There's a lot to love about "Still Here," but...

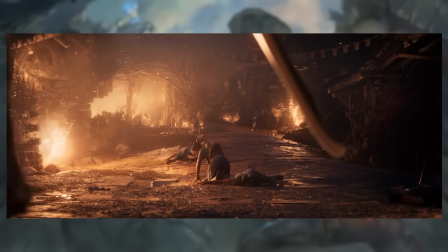61:26 I'm really fond of these two goons, the way that they're rendered, like the way that they're so, like, the first thing we see of them in this shot as the woman is falling down is the sword comes into frame,
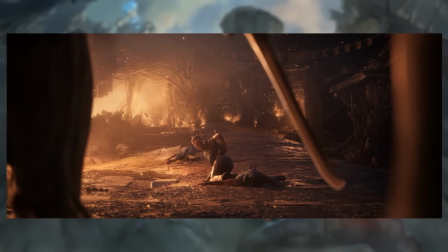61:35 like the threat, right? Like, we know what they intend to do to her. Immediately we understand, okay, they're gonna fucking kill her and the baby because they're bad guys, they're evil goons.
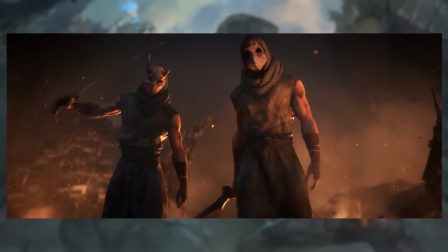61:43 But the way that they're sort of sauntering forwards, like, yeah, we're just gonna have a nice time murdering a lady, dude.
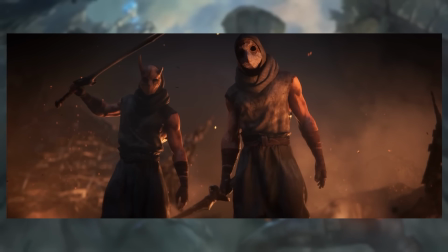61:51 Like, they're so chill about it, like so casual. I'm not saying that's good or cool. I'm just saying I like that as an animation choice for these two guys. Like, just sort of sword up on the shoulders, like, yep, it's just another day at the office kind of thing. And the way that the goon, right, as he's walking forward, you see him adjusting his grip on the blade,
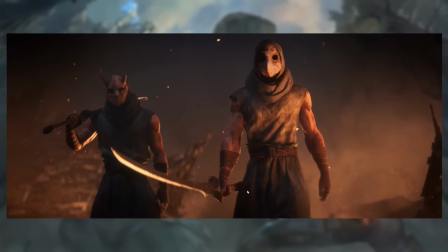62:10 like that little finger flourish that's happening down there as he's, like, getting a stronger grip on it.
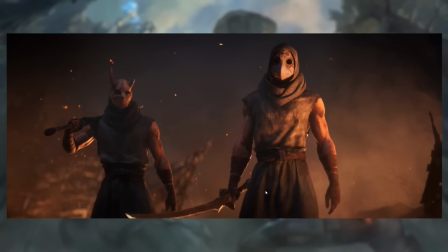62:15 Well, time to stab another innocent to death. Just a normal day at the evil goon factory.
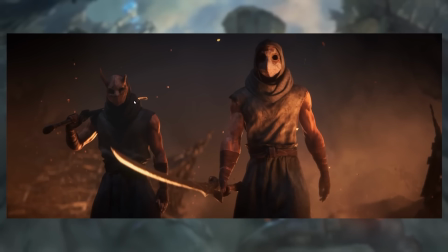62:22 And then this thing of, like, he spots Yasuo first,
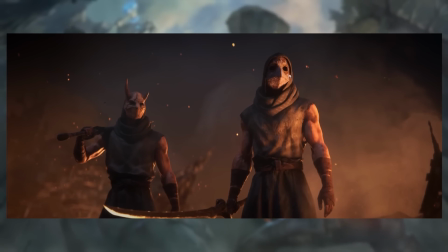62:27 and then the other guy kind of go, oh, there's an old man there all of a sudden somehow. And the drawing, like, I like that the first introduction to Yasuo is not anything of him, but the fact that he's drawing a line in the sand, right? Like, that's the first thing.
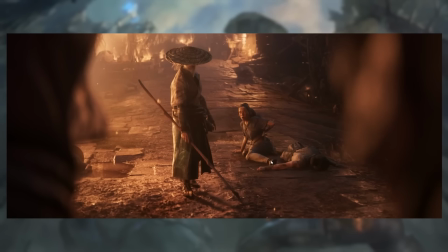62:43 The character, that comes second. The first thing that happens is someone draws a line in the sand.
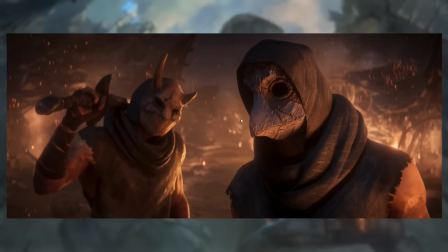62:49 Who is that someone? We don't know yet. And they're kind of like, well, who's this nobody?
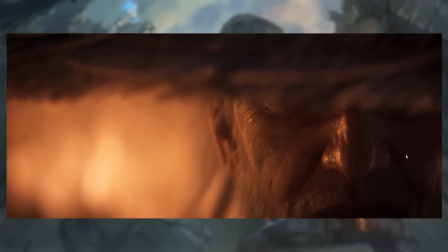62:54 Who cares? And then we get, oh no, it's not a nobody. This is a somebody. This is a you're about to get taken out in an old man's tragic last stand, guys.
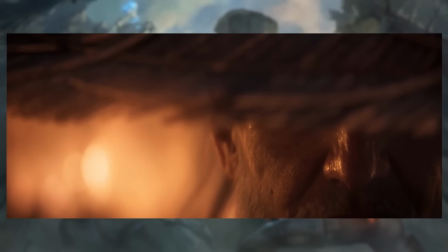63:05 And, like, Yasuo has this thing of, like, the goon threatens him, basically is telling him to step out of the way, right?
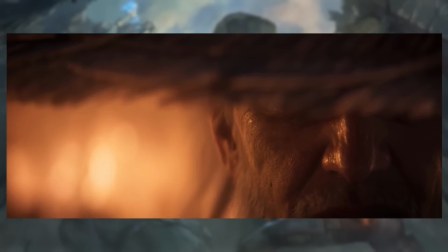63:11 And Yasuo just kind of goes, nah.
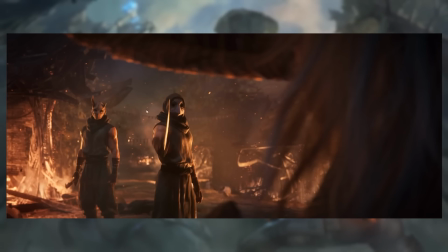63:14 And I like I get such a sense of indignation from this guy as, like, what do you mean no?
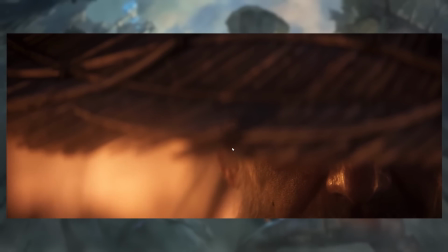63:22 Right? It's like that scene of, like, put your hands up.
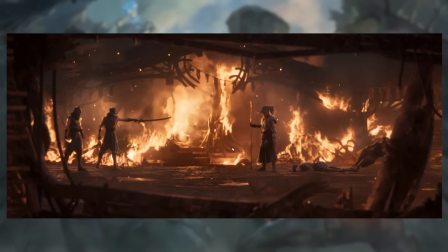63:27 No. Why not? I don't want to, but I have a gun. I don't care.
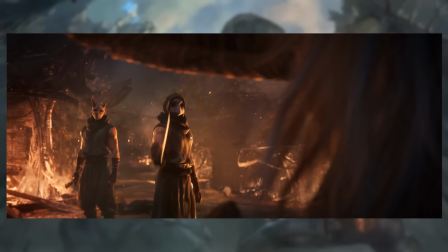63:32 Like, it's that energy a little bit as, like, Yasuo just sort of looks up and ignores him, and the goon kind of goes, but I threatened you.
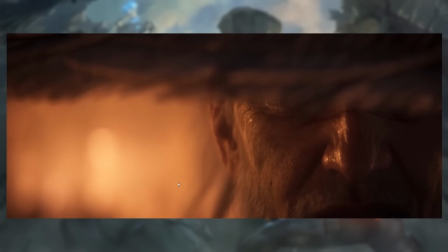63:40 I have a sword. I threatened you. What do you mean no? Like the way that his shoulders fall, right?
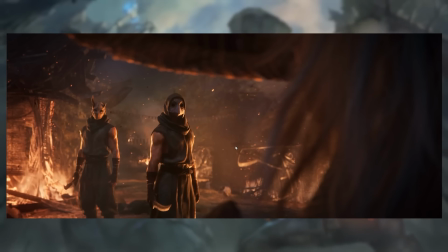63:47 He looks so dejected. He looks like, but sword. And then he gets mad, right?
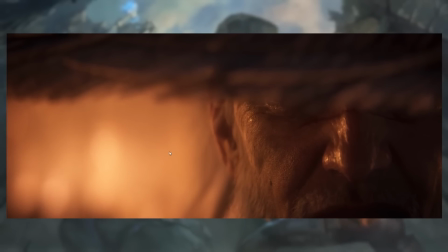63:54 Like, then he immediately gets angry. But there's this moment of, like, the sword comes down, the relaxation, like, almost like surprise.
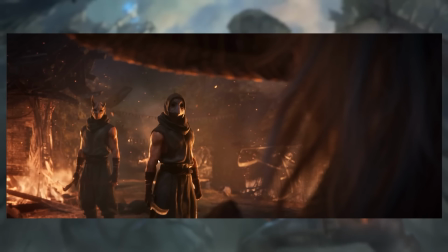64:02 And then you can see the tension rising inside of him, right? Like, you can see how he begins to tense his muscles. He begins to get ready. Shoulders come up. Then the head comes down.
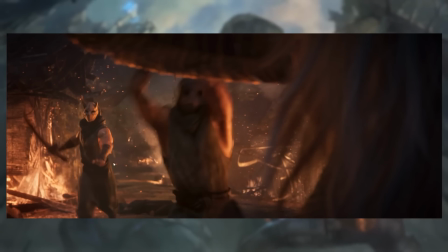64:13 And then into the attack. And, like, how his guy is like, oh, shit, we're doing this? Yep, all right, I'm with you. I'm right there.
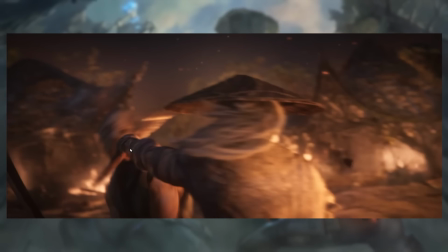64:25 It's very good. Like, just as character animation for these two random goons who are just going to get taken out. Also, by the way, ow.
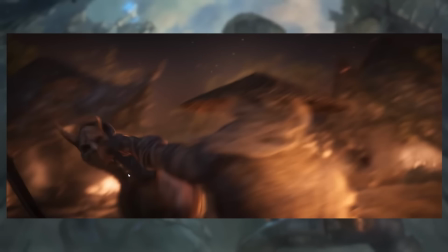64:33 Walk. Like, look at how long his neck gets for a second there. Bonk, bonk, bonk, bonk, bonk.
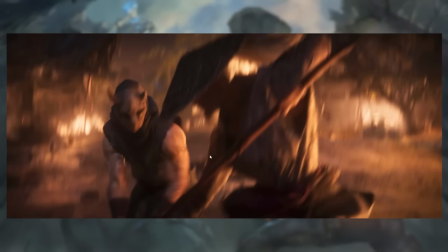64:42 And then we get, like, speed ramping. Like, where, like, we get, again, the same thing as with Aatrox, right? Like, Yasuo spins, delivers the hit.
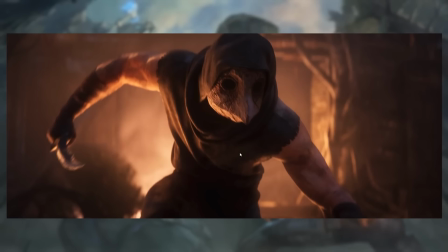64:48 Everything slows down. We get a moment of slow motion to really take in the hit. And then move on to the next part of the sequence. It's, like, just...
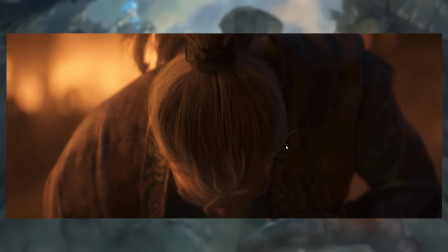64:56 There's a lot of good character animation going on here, is what I'm trying to get at. There's a lot of really good, subtle use of posture and movement and, like that little gesture of, like, adjusting your grip on the sword before you're about to do violence kind of thing that the goon does. That's all.
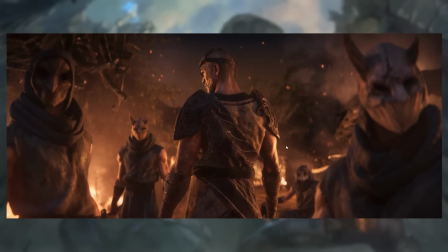65:13 There's a lot of good craft here. Beyond all the problems I have with it, there's just a lot of damn good craft going on right here.
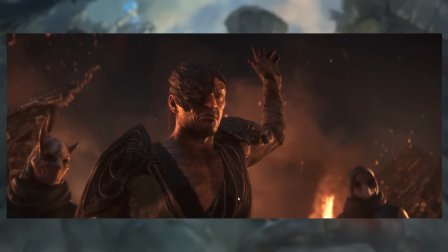65:21 That I quite like. This guy is so fucking dirty. Like, is that chest hair, or is he just...
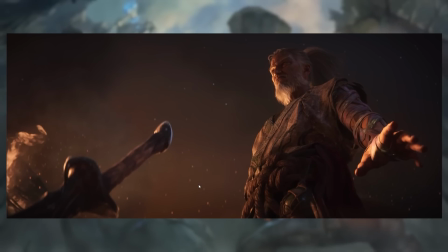65:28 But wow, that guy is dirty. He's just the filthiest man.
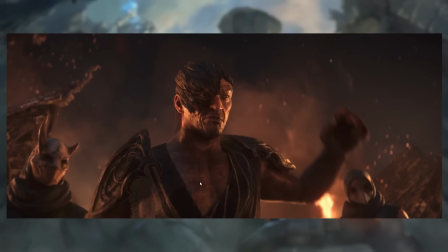65:33 Like, what the hell have you been doing?